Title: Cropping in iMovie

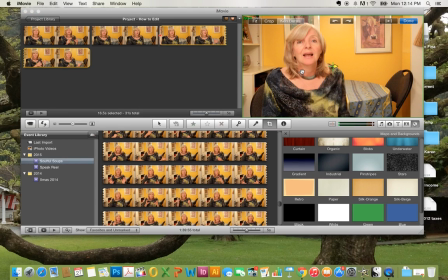248s
So the start shows me the green line all around. That's the start. When I click in the middle, it shifts to the red, which is the end shot.
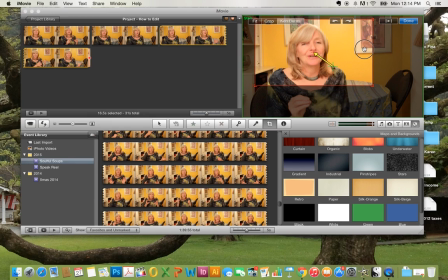256s
So I'm just going to do a similar thing, but I'm going to come in like this, and I'm going to do done.
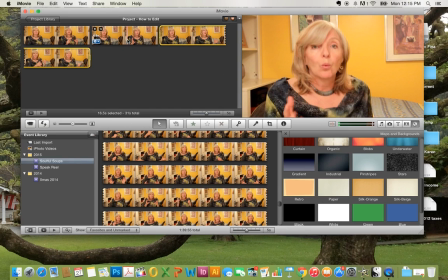263s
And now this is actually going to be moving. So here we have a wide shot.
Why people buy tinned and packaged soups.
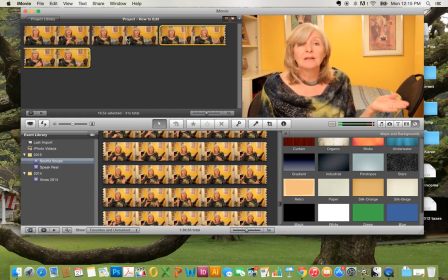269s First of all, those soups have so many preservatives, and they have almost no nutrition left.
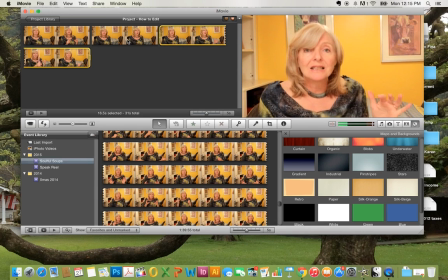276s They've been sitting in a can, a tin can, if you can imagine, or a plastic can, for months before they got to your plate. That's not exactly living food. so you see how
Well,
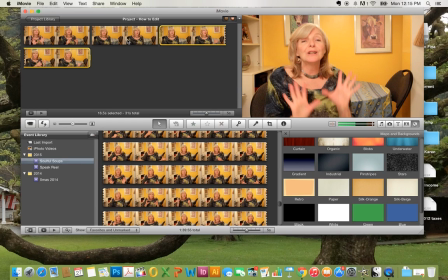289s
as I zoom in, it becomes more and more intimate. It's as though we're getting in closer and closer, and therefore what I'm saying, or what the speaker is saying, is more and more important. So doing that close zoom. And all of this was just done with one camera sitting on a tripod.
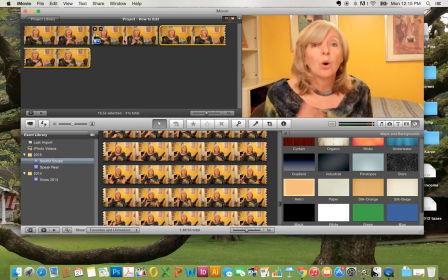306s
I didn't try doing any other camera angles for this particular part. And if you want to know how to do voiceover underneath titles, for example, I can show you that on another time.
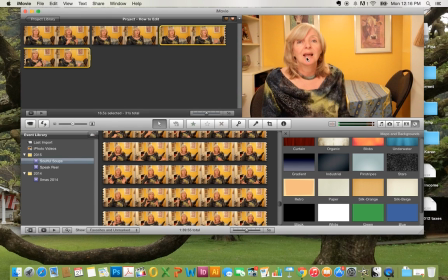321s
I'm having fun with this. I think I'm going to do a course.